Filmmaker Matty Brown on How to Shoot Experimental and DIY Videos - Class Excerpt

So we're in New York right now and we're like about to go and shoot to create an emotion of tension and like paranoia and there's something is going to happen, you know. Even in like a spontaneous situation, we can still create an interesting piece by just walking to the coffee shop.
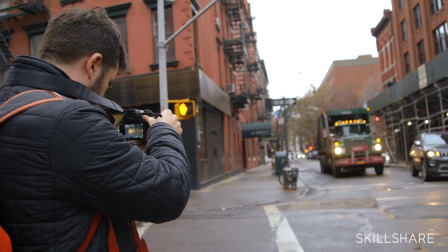17s
And I'll be doing like a few of my techniques to show that we're looking through the eyes of the person.
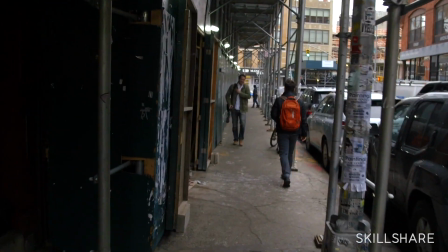22s
What I'll be looking for is elements that create an emotion that something scary is
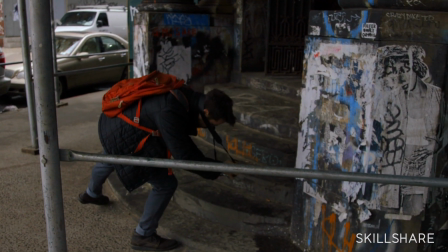27s
going to happen with just what is happening like around you. is actually a really fun like exercise to do, you know. You don't need some high-end equipment and stuff to like shoot anything. I actually don't know what settings I use. I just kind of turn it on and it is what it is. I have no interest in like your technical aspects really. I don't even know what lens this is or what like specific stuff it does.
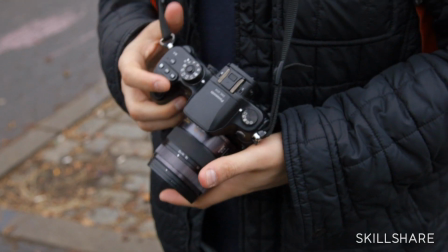53s
It's all like emotional and like intuitive and stuff like that.
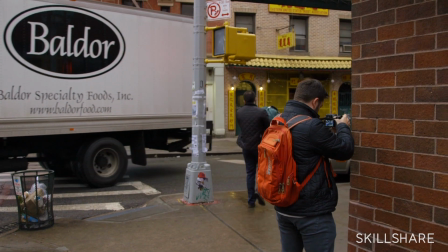56s
And I know that it's important for a lot of aspects, but I've like honed in on my style a lot is so I don't have to worry about new technical stuff so much. I think one of the main things that I do is if I'm on a trip somewhere and I'm shooting nonstop to try to find that sort of like emotion, I usually stop shooting and then I just kind of go to a coffee shop or a park or whatever, just hang out and kind of just feel the place out and not focus so much on shooting and then like experiencing it through a lens,
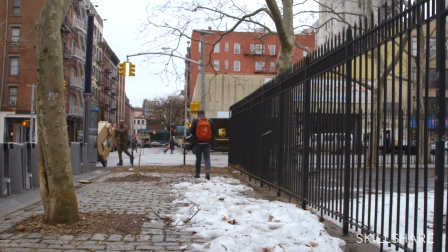87s
I think that can be one of the biggest problems of looking for your inspiration is by staying behind your lens the whole time. So I think putting it down and kind of feeling stuff out and then you see shots like oh man I should have got that and you're like oh that would have been cool too and then you start to feel out a lot of the different things. The reason I do a lot of the like like blowing on the camera with the plastic bag my fingers, stuff like that,
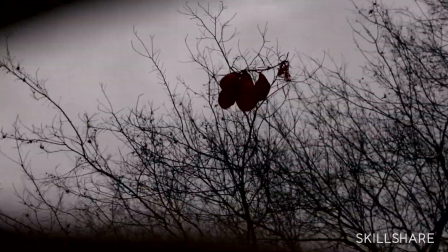111s
is because it was in having less that actually gave me more of
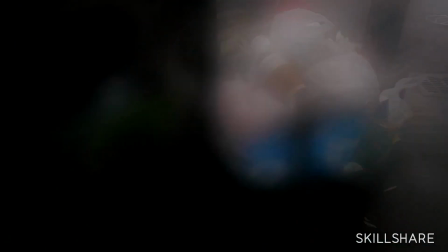117s
a creative mind on how to play with it more and experiment and do more than what other people were doing because they were all comfortable and I think having those restraints are actually better because you can experiment with stuff.
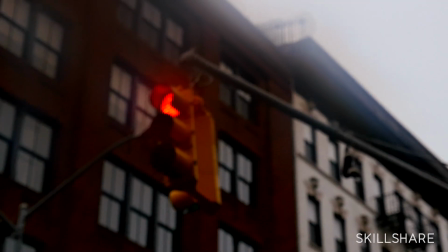132s
If I don't have time to get the bag out, I usually put some fog on the lens and then And as the shot goes on,
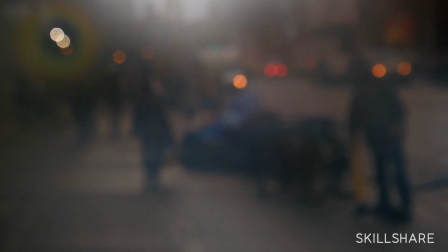137s
it'll slowly come into focus, literally inorganic, dissolve in. That's why I like the bag and this is that there's such a better texture than like filters and lens flares that everyone does online.
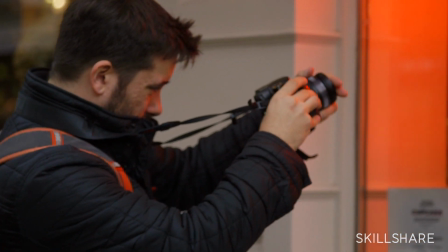148s
So everyone knows how they all look, you know what I mean? And then the reason I put my fingers in front of the lens a lot of the times,
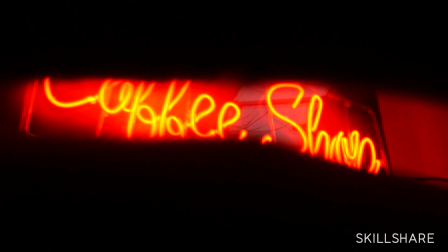156s
just to kind of have that kind of nostalgic quality, like you're looking into someone's memory in a very quick,
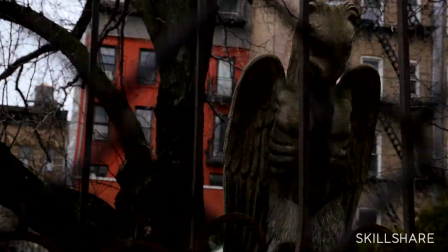162s
easy way, you know? I just like layers like lots of different things happening at once so with the chain link fence and then
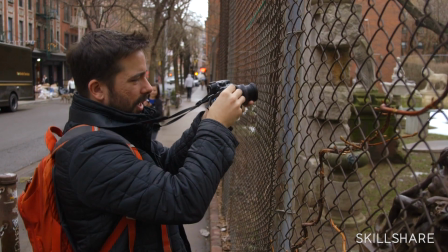170s
the tree and in the statue and stuff it has a kind of a cool effect to it just so like everything is constantly revolving and turning and stuff it's
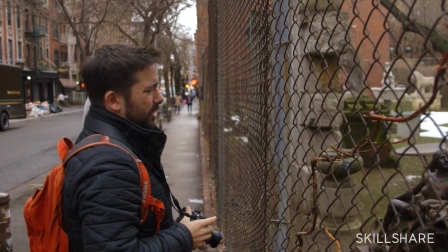180s
mostly to create transitions so
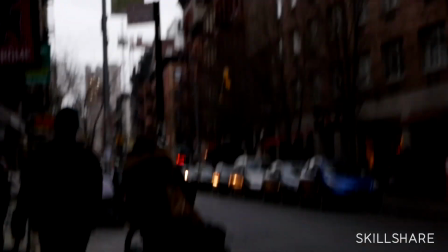184s
with this pole here I can kind of move into another shot there's like tension in the air you don't want it to be too smooth and so usually I like I like to start it off smooth and then as As it gets on and there's more layers,
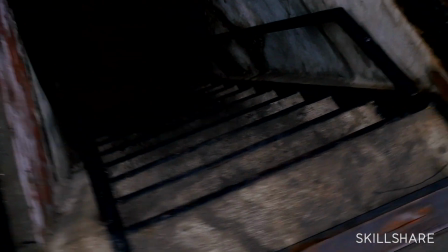196s
it becomes more and more unstable by the simple movements of making it feel like it's a mistake.
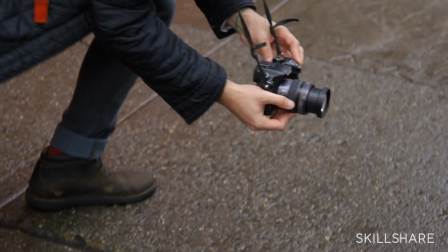204s
And then if I do want a smooth shot, I just use a neck strap. I don't even have a rig or anything, so I just push it really hard. And with my legs, everything's with my legs, and it just kind of moves back and forth like this. When I do a really smooth shot, that needs to be smooth for just the feeling of it. Usually afterwards I like usually flick the camera or I drop it or do something so that it'll like thrust into another shot but just to have that kind of option that it can go different places and then if I get more bold I'll like move this as well with my legs so it
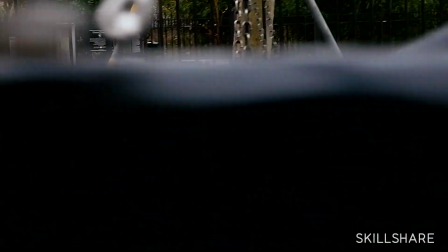239s
has this unusual movement so it's like turning as it's going so it's still smooth and it takes a few tries to get it to work right
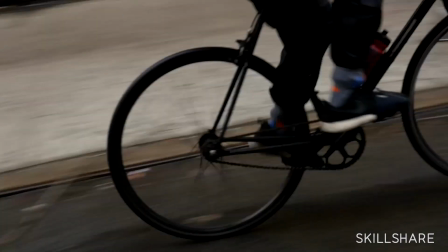246s
based on how the neck strap is and where it is and stuff like that because it's such a quick moving piece that you just need as many moving shots as possible especially if you're just like like experimenting and not knowing how it's how the puzzle
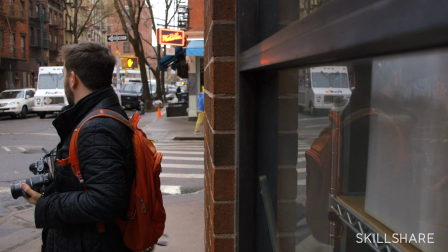261s
we will be put together so it's just kind of messing around and plus a small camera you can like fling around and you know do a lot of interesting
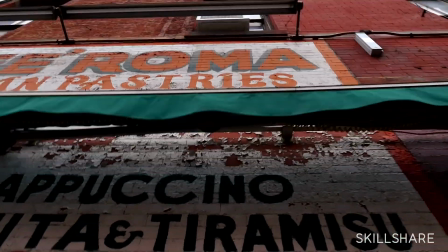276s
things with it whirling around and stuff that you you'd be too scared to do with the bigger, expensive camera,
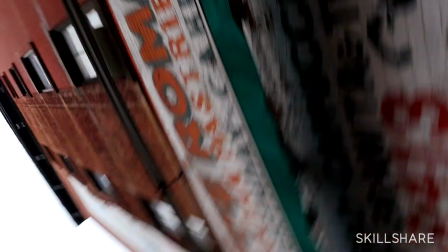283s
you know? I like to get different options if I'm able to. I mean, just because if it's a person moving around, I don't want to impose on them.
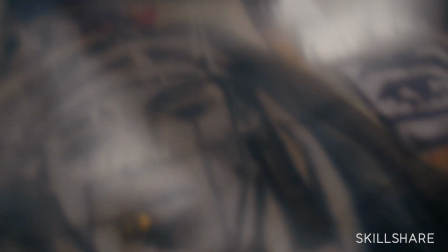295s
But if it's something like this, painting on the wall, just to get different angles of it and stuff, because I don't know how I'm going to use it. Usually when I see like a painting or an image or something, or even like a lighthouse or something that is big and I want to capture it and get like a movement with it that I can't really get if I'm filming like a lighthouse.
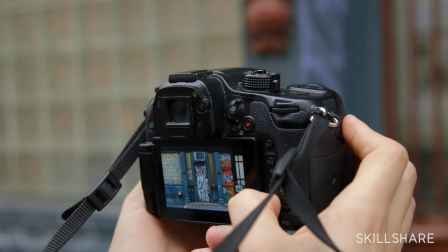316s
I just do like a stop motion thing into it or around it. For this, I just take like one or two steps and one or two steps.
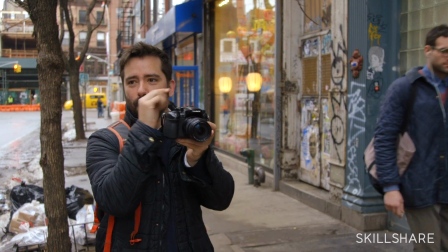323s
And I just have a little marker on my screen that I just line her face up with where it is just so I can crop it better in post.
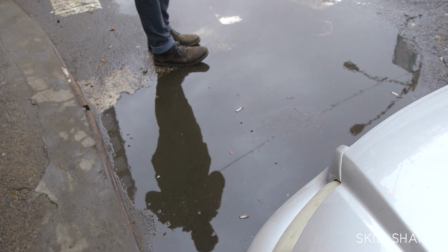331s
I think one of the main things that that attracts me to like a puddle shot is mostly because I don't like clean shots like very stark clean shots most of
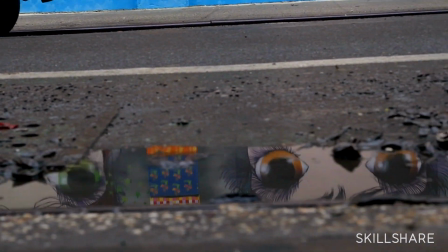340s
the time and so like a puddle is just another textured way of shooting it so there's so many like dirty elements rough edges
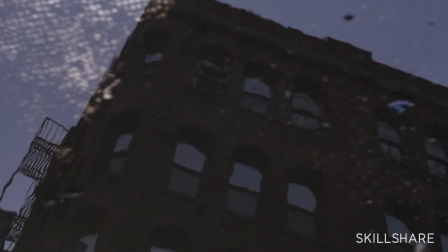348s
and stuff like that and there's always the option of like flipping it so it looks like it's right side up also the way the water is moving if
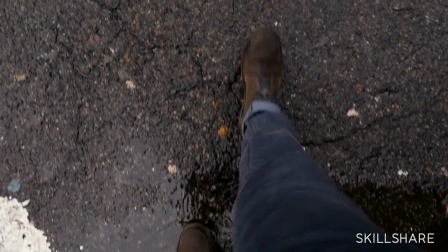355s
there's wind in it you can step in the puddle and create like a transition with it so it kind of ripples away everything and kind
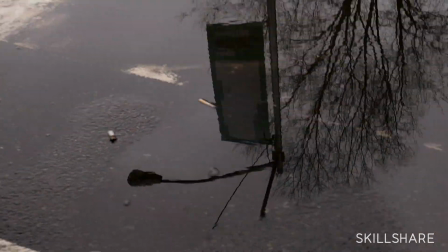362s
of had those like organic wipes.
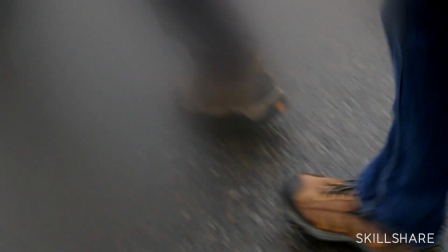367s
Each of my videos were like eight hours of footage for like a week trip and now it's down to three hours because I feel like I'm more
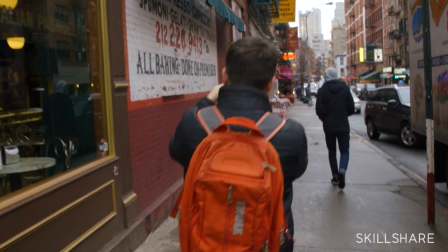374s
honed in on the kinds of stuff I like and but I usually take like a couple days to get a feel of the place and then just let the inspiration kind of build based off of that basically.
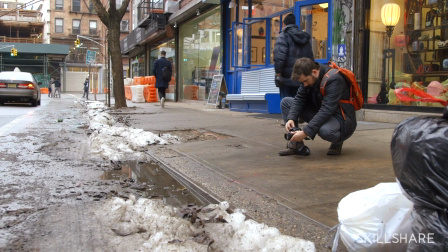385s
My current project was actually like you know ten hours of footage like almost a minute and then And then you
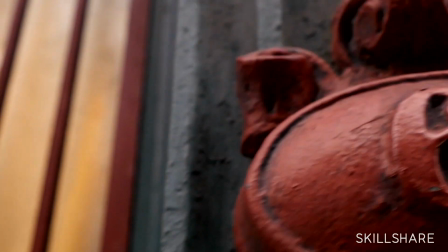391s
actually feel bad because there's so much footage that needs to be left out that doesn't work,
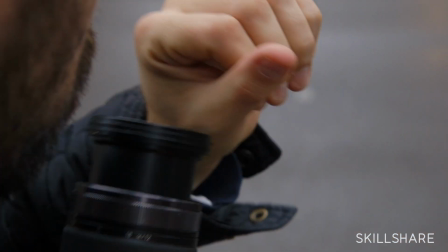396s
that is like shots that are so beautiful and they just don't work in the piece.
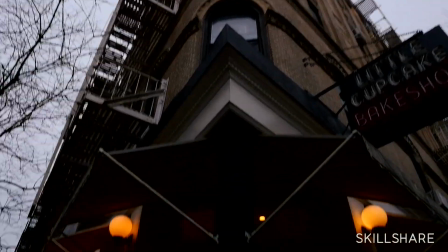400s
And there's other shots that work really well that you don't like that much, but it makes the whole piece as a whole better.
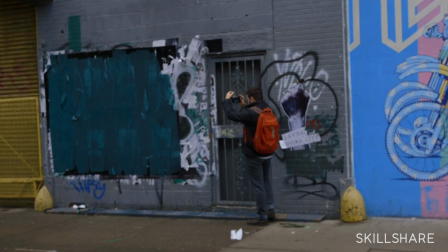409s
So it's kind of a weird mixture of stuff.